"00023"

Hi, this is John Gaeta. What we're going to be looking at now is the anatomy of a Burly Brawl shot.
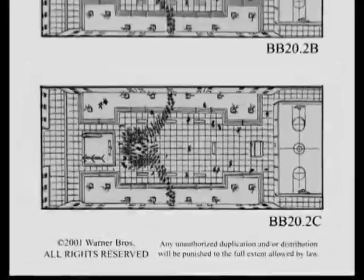[0:07]
We like to call it the drop-down shot. In the year 2000, Steve Skroce drew these boards to illustrate the
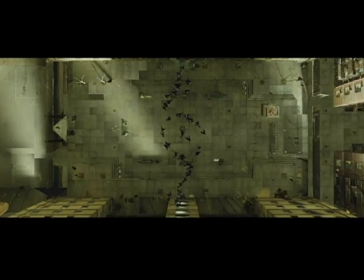[0:15]
beginning of what we would consider the final act in this three-act fight.
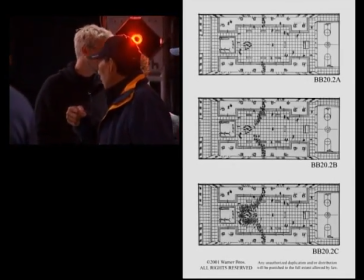[0:20]
We begin in a God's eye view, and we spiral down to something that graphically emulated a hurricane.
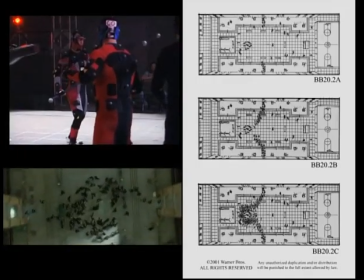[0:29]
Originally, the hurricane idea was not as evident.
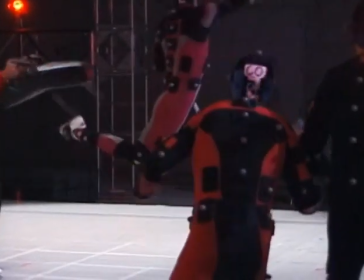[0:33]
Wu Ping and us on stage realized that the fight could potentially be
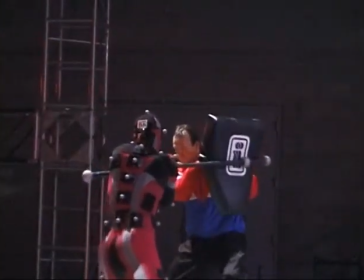[0:39]
interesting if it had the master revolving sort of circle around Neo.
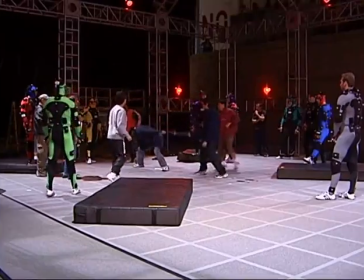[0:45]
And what you're seeing here is the capture for Neo and his immediate adversaries.
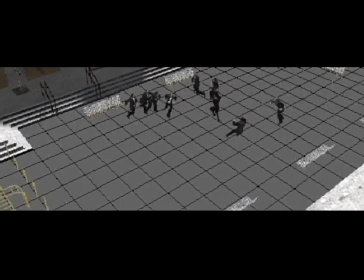[0:51]
These would be sophisticated, choreographed pieces that Wu Ping and the Hong Kong team would work out.
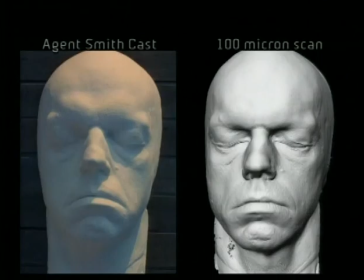[1:00]
There would be like hundreds of these captures to choose from, creating a vast library which could be erector-setted,
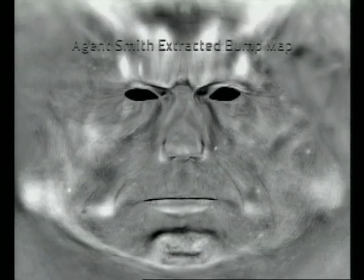[1:07]
if you will, by the layout team with the computer graphics side of this.
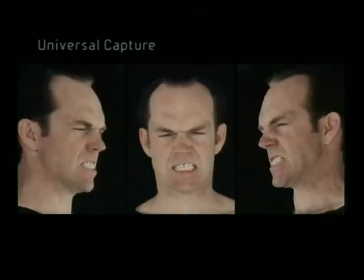[1:11]
The UCAP process is incredible when it's being fully realized, as we'll see later on the Super Punch.
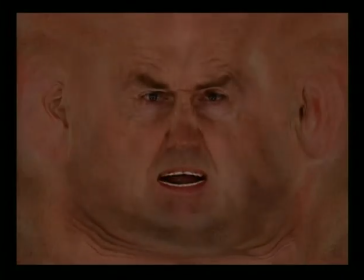[1:18]
The part of the process that involves getting the expression performance is perhaps the most complex,
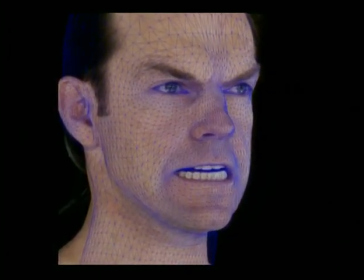[1:25]
in which the actor needs to, in a somewhat restrained situation,
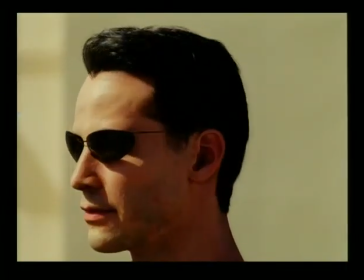[1:31]
provide an emotional sort of facial expression which is captured and processed and assigned on an individual basis.
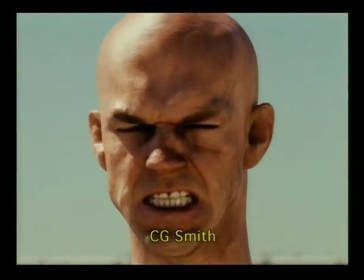[1:38]
For some time we were speculating whether we wanted to try any scenes with articulate speech in close-up shots with CG humans,
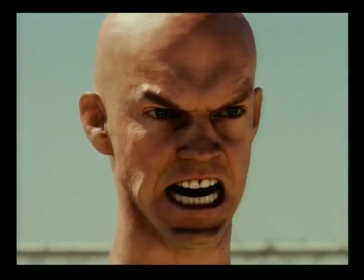[1:46]
and there were discussions that I was having with Larry and Andy about possibly taking
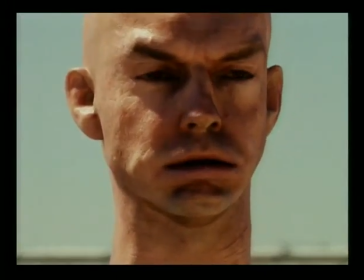[1:51]
the shot where Smith says more and making that fully virtual.
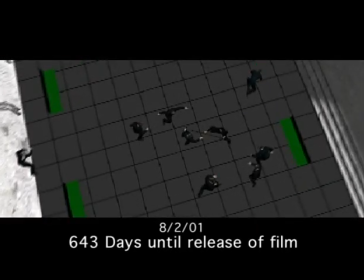[1:56]
But, you know, as applied strictly for action beats, it was not necessary to apply articulate speech.
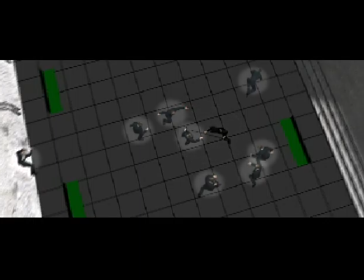[2:03]
However, the technology is there.
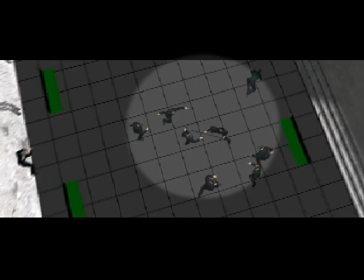[2:06]
So layer one, primary action, would be Keanu Reeves and at times Chad confronting the 8 stuntmen.
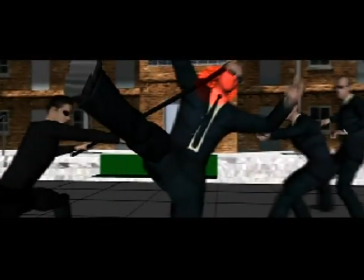[2:14]
There is a circle around this circle, which will contain many more men, that will be attempting to gain access to the fight.
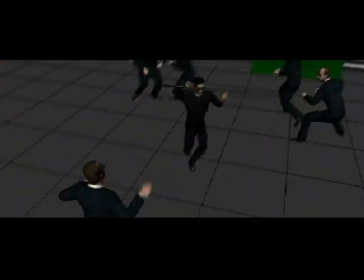[2:22]
With a virtual depiction of a fight like this, there is no reason why not to have absolute contact.
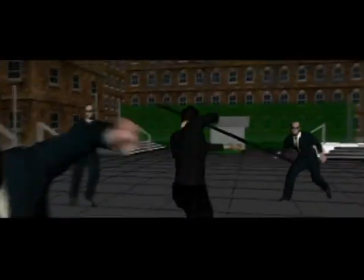[2:28]
In the case of this scene, the whole point is that you can actually show the impact in its full effect.
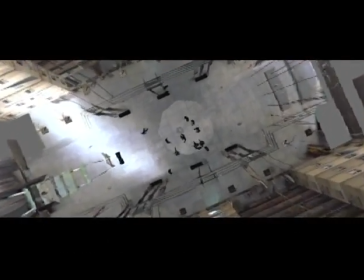[2:34]
So we have the fellas dressed in body armor underneath their mocap suits so that Keanu or Chad can smash them with full force.
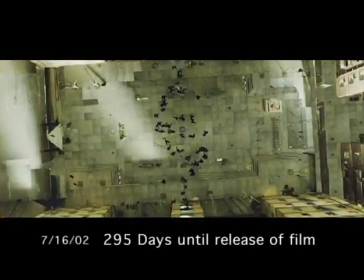[2:45]
Okay, so here we are beginning to create the preliminary versions of the virtual set.
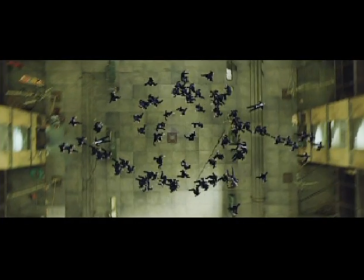[2:51]
We're doing this so that we have a much better idea of scale.
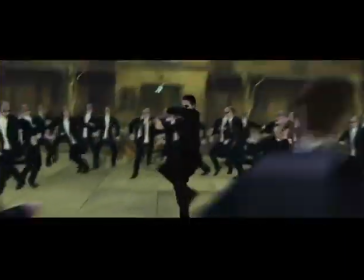[2:59]
If we take a look at this scene, we can see how men are coming into and out of this fight from a layer just beyond the immediate foreground circle.
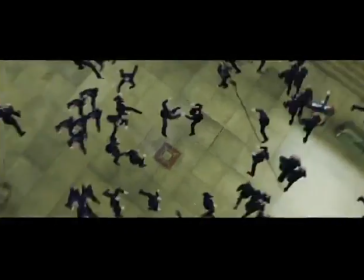[3:08]
Some hits could be the product of a Hugo Weaving running entry, a stuntman hit and collision,
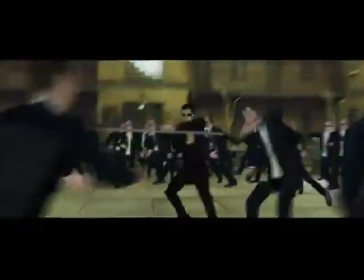[3:15]
and then an animated extension because the Smith needed to travel quite a distance.
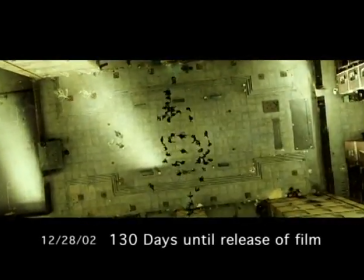[3:21]
There was a whole slew of terms from home runs to grounders and line drives that the bros would
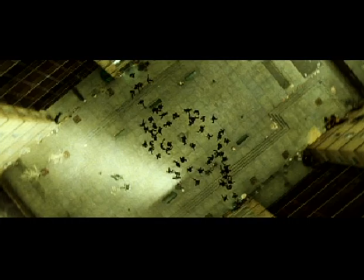[3:28]
apply so we would understand the sort of severity of the hit and the distance of the hit.
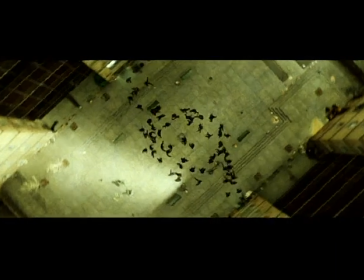[3:33]
At this point you can see the design of the vortex starting to come into play.
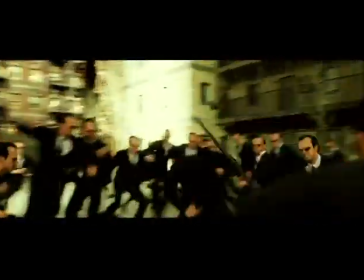[3:38]
It was considered many ways almost a yin-yang type of graphic in that there would be equal numbers coming
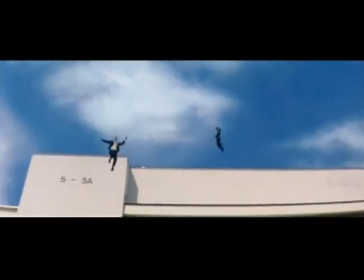[3:44]
from either side and creating the type of symmetry that the Wachowski brothers love and apply so much in many of their frames.
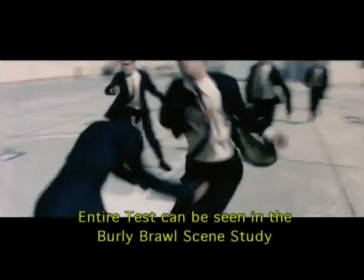[3:53]
Based on our original test in 2000, we were going to have guys jumping from windows and going through windows.